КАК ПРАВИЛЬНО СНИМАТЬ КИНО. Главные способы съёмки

Всем привет, с вами Артем Бёрдман и канал Art of Visual Orgasm. В этом ролике я расскажу о способах съемки кино. К сожалению, далеко не все знают об этих способах и нередко снимают как попало, затрудняя монтаж, работу актеров и вообще сильно ударяя по фильму. И чтобы всего этого не допустить, нужно обязательно знать 5 основных способов съемки кино. Первый из них – это мастер-сцена. Это самый простой, но важный метод съемки кино. Его смысл состоит в том, что вы снимаете всю сцену одним общим планом, чтобы охватить все события сцены.
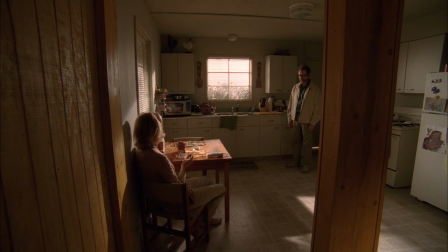0:42 Преимущество этого метода в том, что вы получаете один шот, который покрывает всю сцену, а это значит,
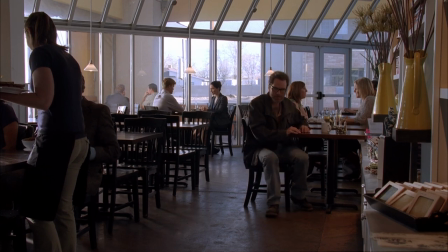0:48 что сама сцена уже снята, поэтому мастер-план обычно снимают первым в КПП.
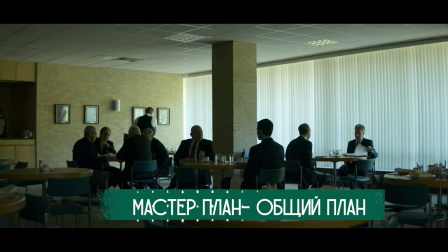0:54 Все дело в том, что если вы вдруг не успеете снять другие кадры, то у вас всегда есть целая сцена,
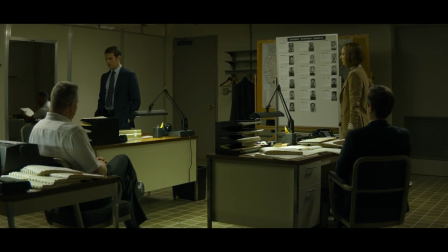1:00 снятая одним куском, и она соберется у вас в монтаже, пусть и из одного кадра.
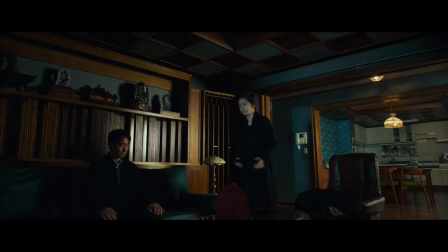1:04 К тому же, снимая такой общак, первым вы дальнейшие кадры подстраиваете под него, что упрощает проблемы со связностью.
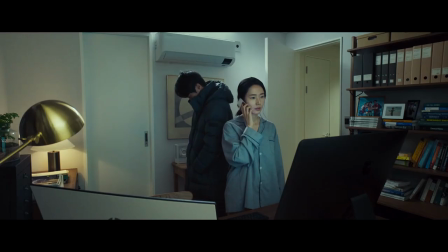1:13 В сложных сценах, где происходит много событий и много передвижений по мизансцене, и одним кадром все охватить не получается, то сцену можно разбить на несколько мастер-планов, и особенно желательно, чтобы они еще как-то монтировались между собой, если есть такая возможность. В качестве примера съемки мастер-сцены можно привести Рому Альфонсо Куарона, которая построена на таком способе съемки.
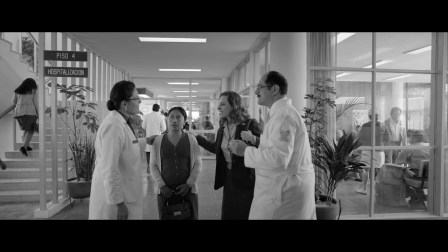1:37 За счет такого метода Альфонсо почти в каждом дубле мог давать и давал,
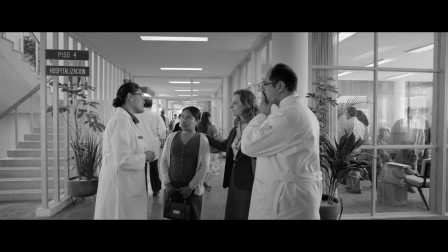1:42 собственно говоря, новые указания актерам, и таким образом все дубли были разные.
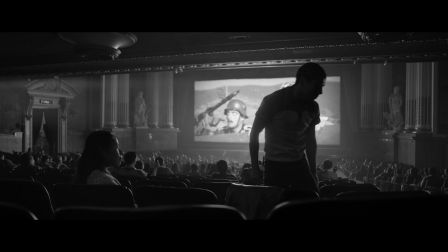1:46 И любой по желанию режиссера можно было бы выбрать финальный монтаж, так как сцена снята всего лишь одним дублем с помощью общего плана. Второй метод – это покрытие или охват. Это самый основной и главный способ съемки кино. По сути, покрытие продолжает мастер-сцену, которая является его составляющей.
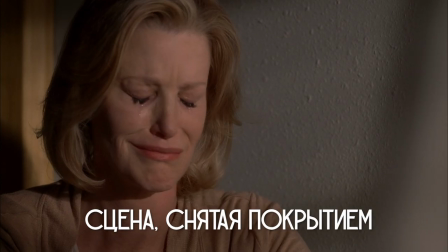2:06 Смысл покрытия в том, что вы снимаете сцену с разных точек съемки, чтобы на монтаже затем создать ощущение целостности.
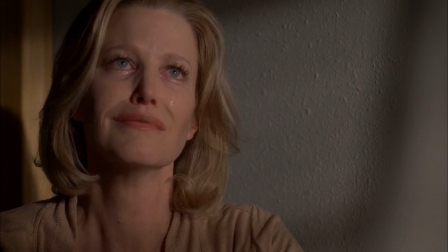2:14 Сразу хочу сказать о двух важных моментах. Первое.
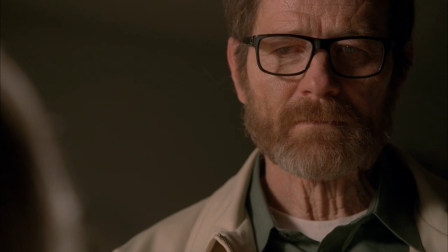2:18 Есть очень странный миф, и мне довольно-таки непонятный, что покрытие – это съемка несколькими камерами одновременно.
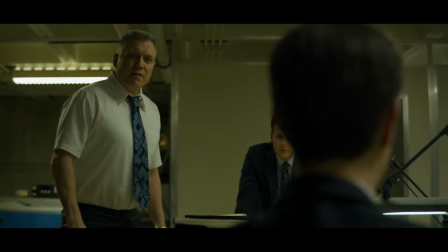2:25 Это совсем не так.
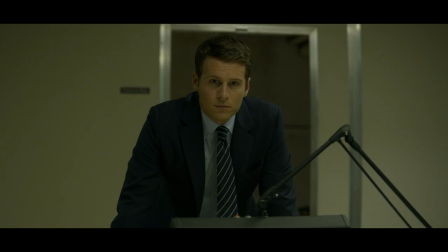2:26 Безусловно, покрытие можно снимать сразу и на несколько камер, как это делает тот же Дэвид Финчер, но может сниматься и на одну камеру.
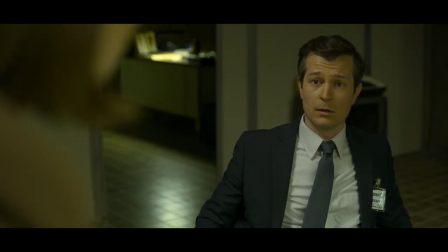2:34 Второй важный момент, что покрытие значит ровно то же, что и мастер-сцена, то есть по принципу работы с ней.
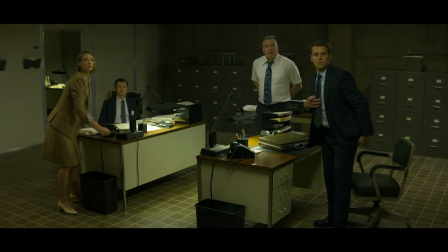2:42 То есть вы снимаете общак и несколько общаков в зависимости от сцены одним дублем,
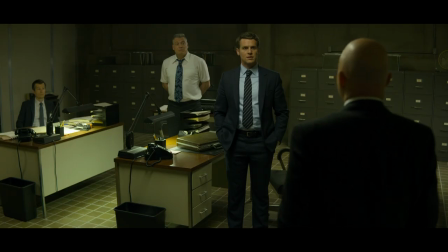2:47 а затем переходите к средним и крупным планам и снимаете их ровно так же, всю сцену или сколько позволяет вам это сделать сама мизансцена. Вот это крайне важный момент, который обязательно нужно себе и уяснить, и про который редко упоминают. Потому что как часто бывает в жизни? Режиссер что-то снял на общаке, что-то на средних планах, что-то на крупных. И при этом он эти действия или реплики делит таким образом, что все вроде бы сходится. Допустим, вот это актеры скажут на общаке, это на среднем плане, а тут подойдет там общак или там крупняк, неважно. Вроде бы все с виду складывается, но дело в том, что на монтаже почти нет выбора, нет возможности спокойно и нормально склеить такую сцену. И тут банальный пример. Вот актер играет не очень, или вы хотите вообще вырезать его игру. Вот я для примера снял сцену, где хочу вырезать реплику персонажа. В первом случае я снимаю абы как, то есть разбиваю реплики на конкретные планы, а во втором снимаю покрытием.
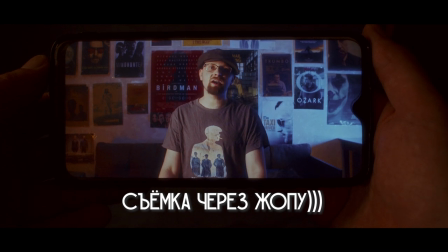3:44 То есть смысл ковера состоит в том, чтобы покрыть одним ракурсом максимально возможный объем сцены.
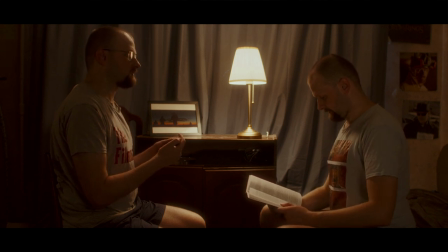3:51 Чем больше... Слушай, тут чувак рассказывает про покрытие, говорит, это основной метод съемки кино. Ты слышал что-нибудь об этом? Слушай, не слышал, в Аргике о таком не рассказывали.
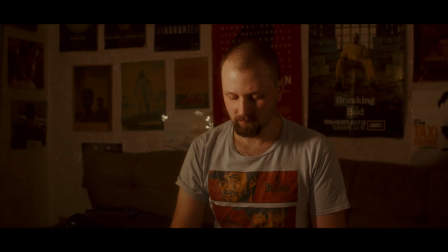4:02 Слушай, я вот сейчас смотрю, мне кажется, норм тема. Да брось, это очередной Саботовский, который несет всякий бред.
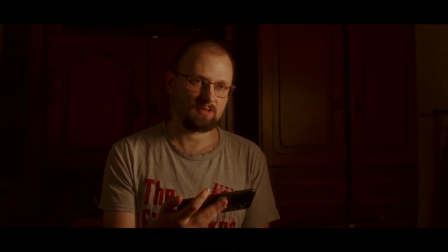4:09 Слушай, да не похоже. Мне кажется, он реально шарит.